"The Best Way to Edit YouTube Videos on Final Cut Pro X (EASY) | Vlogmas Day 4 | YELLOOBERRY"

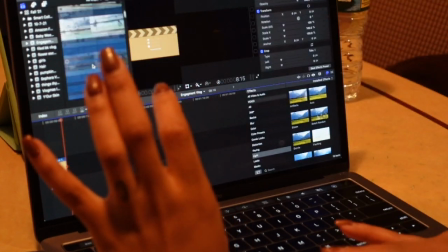(4:08)
I like to work within each of these files. So what I'll do is go all the way to the bottom, because that's where my weekend vlog starts.
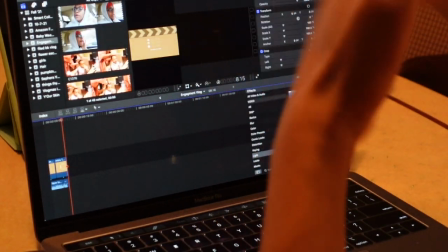(4:16)
The most recent date is at the top, and the eldest date is at the bottom. So starting at Friday is at the bottom.
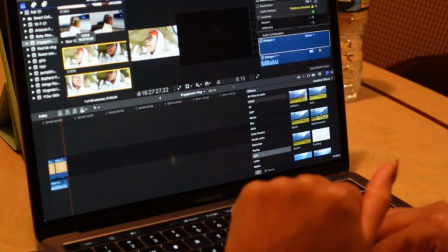(4:21)
And what I'll do is click it. This is the vlog right here. Okay, so I'm just gonna zoom in a little bit more.
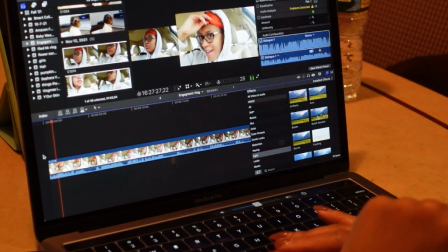(4:28)
And I'm gonna listen to the vlog.
Good morning, guys. I look a hot booty mess.
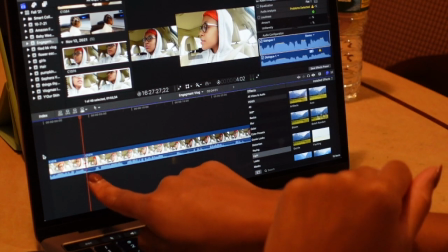(4:35)
All right, so right here where this dip is, wherever you guys see these dips, I technically cut them out for the simple fact that, can you guys see that?
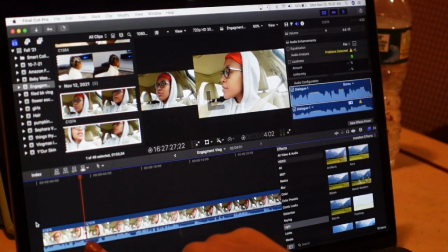(4:43)
Is it? There are little dips right here in the audio timeline.
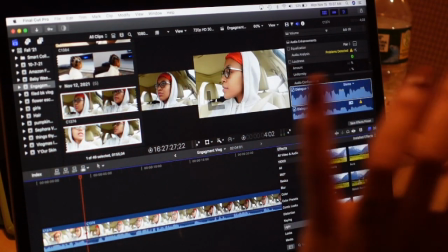(4:47)
That's what I like to call it. So at least with this first dip, I know that I leave that little space just so that I can copy and paste my intro.
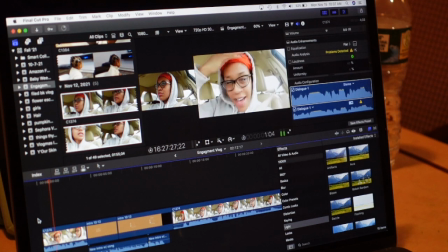(4:56)
So this is what it's like.
Good morning, guys. I look a hot booty mess.
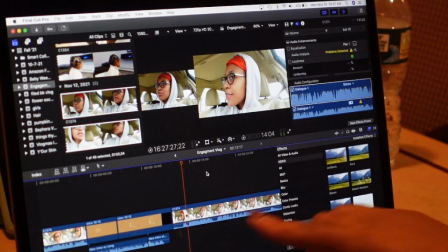(5:01) I'm like, damn, you're so fine, girl. What is your sign?
So like I was trying to say before, everywhere I have these spaces, I'm not saying anything.
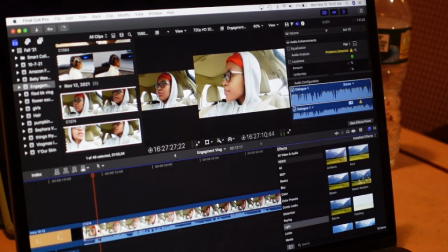(5:08)
It's like awkward pauses. So what I like to do is just cut them out. So like for instance, I'll cut this one out right here.
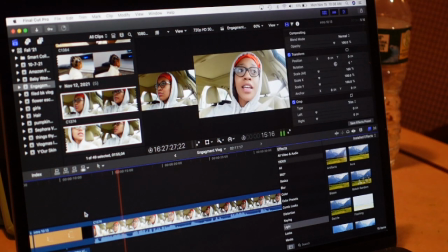(5:15) It is Friday, it is raining, and...
So you see how I just said
and? Gianan.
It's like an awkward pause.
Gianan.
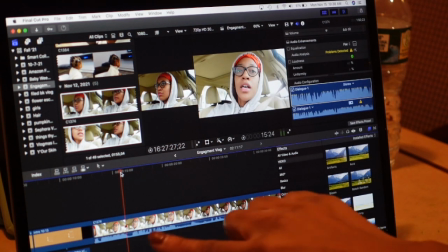(5:25)
So what I'll do again is just go right there where that last hump is, that audio frequency, I guess.
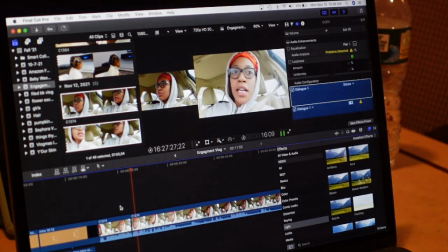(5:31)
And then I'll bring it closer so it's more smooth.
And Gianan and I are off to the doctor because my baby girl is sick.
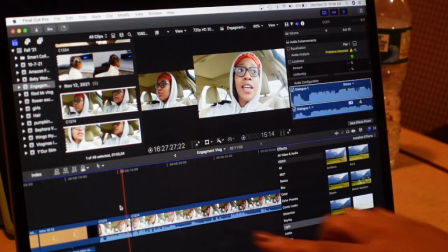(5:43) Yeah, this.
And again with right here, another awkward pause.
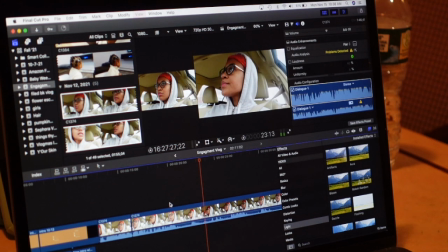(5:48)
Like I didn't say anything. I deep sighed. So I take out like all those unnecessary things.
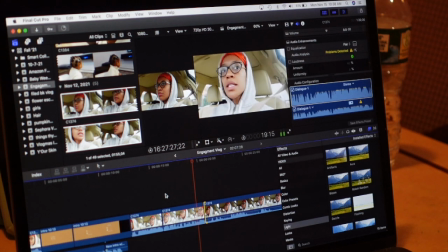(6:00) To the doctor, because my baby girl is sick. Yeah, this.
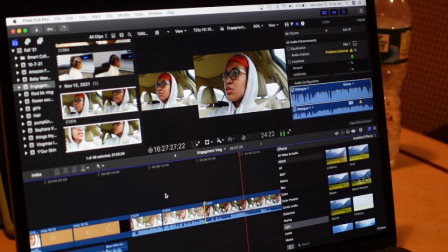(6:06) Every time I turn around, Gianna's not in school.
Again, guys, this is my editing style.
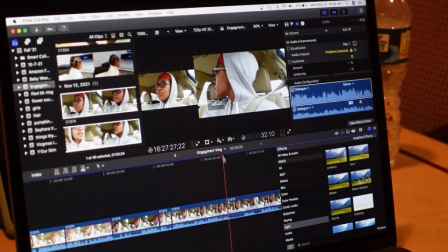(6:11)
I don't like awkward pauses. I don't like saying a million times. So in person, I'll talk to somebody and I'll say maybe 50 million times.
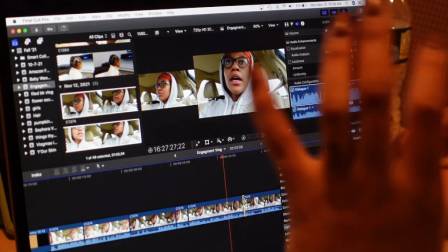(6:18)
But in my videos, anytime I say I do cut it out. Anytime I smack my lips, I try to cut it out as much as I can because it's just very annoying.
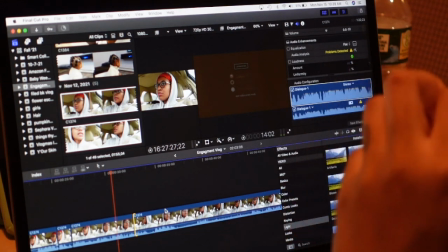(6:26)
So I'm just gonna let you guys see how this plays out. You're gonna see the difference that it's more cohesive than it was when I allowed those awkward pauses in.
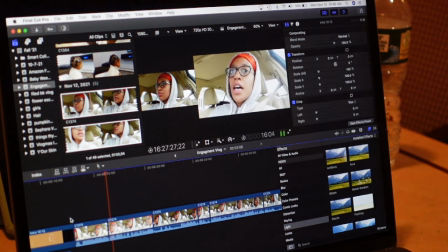(6:35) It is Friday, it is raining, and Gian and I are off to the doctor because my baby girl is sick.
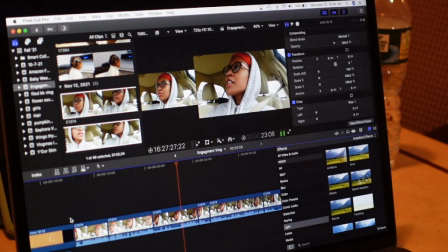(6:43) Yeah, this. Every time I turn around, Gianna's not in school. I don't know what's going on with that. But today she has a legitimate reason. She is sick, and I want her to get better and not spread it to her friends.
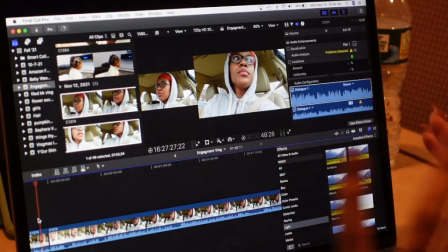(6:55)
So that is pretty much what I do as far as audio and how I try to keep things to a minimum and say as less things. I know I talk a lot, so I'm not really saying too less, but again, I don't like to have awkward pauses.
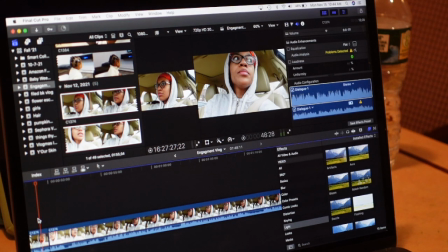(7:10)
I don't like to have awkward I don't like to smack my mouth a lot. So that's what I do to cut it out. And I make sure I'm paying attention to these dips right here. All right, so next.
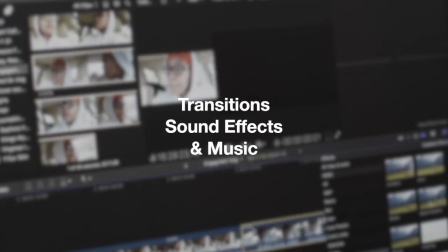(7:20)
Now I'm gonna go into this second clip. So it's the same clip, I'm in the car, but it's just a few hours later after I took Gianna to the doctor.
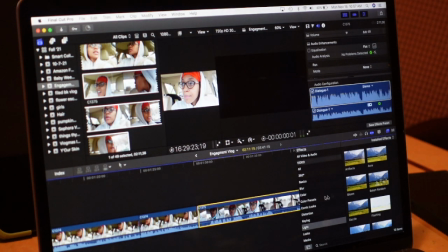(7:28)
So what I'm going to do now is basically put a nice little transition in between that so you know that it's not just one long clip. You know that there's some difference. So what I'm going to do is go into my installed transitions, which is right here.
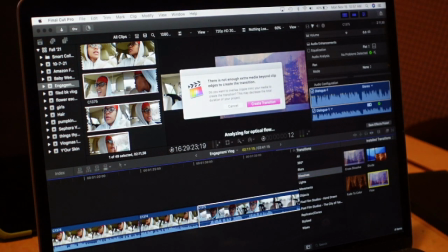(7:45)
And I want to do like a dissolved one. Let me see how flow looks. So I'm going to drag it in between here and create the transition.
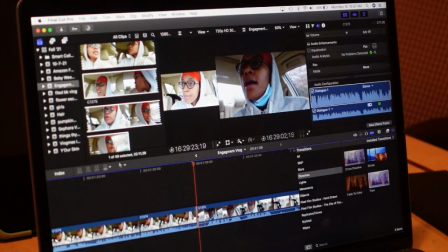(7:54)
So like I said, right here, there's like an awkward pause. So I'm going to break that and cut that clip. So Command B for break, select the clip and delete it. This clip was when I was on my way to the doctor.
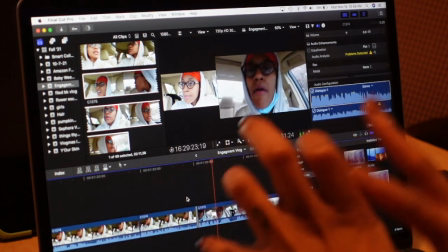(8:06) Hey guys, we are back.
And then that's a little transition to state that, you know, I'm back.
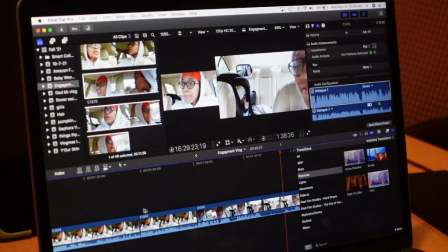(8:11)
So I like to do that because if not, then this is what the clip would have looked like.
Don't like. They gonna check that.
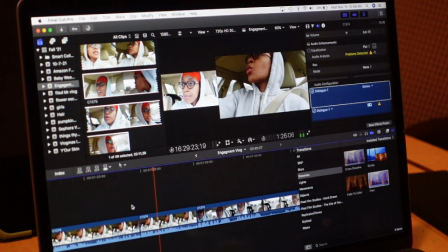(8:16) I don't be about to see what's going on. My baby.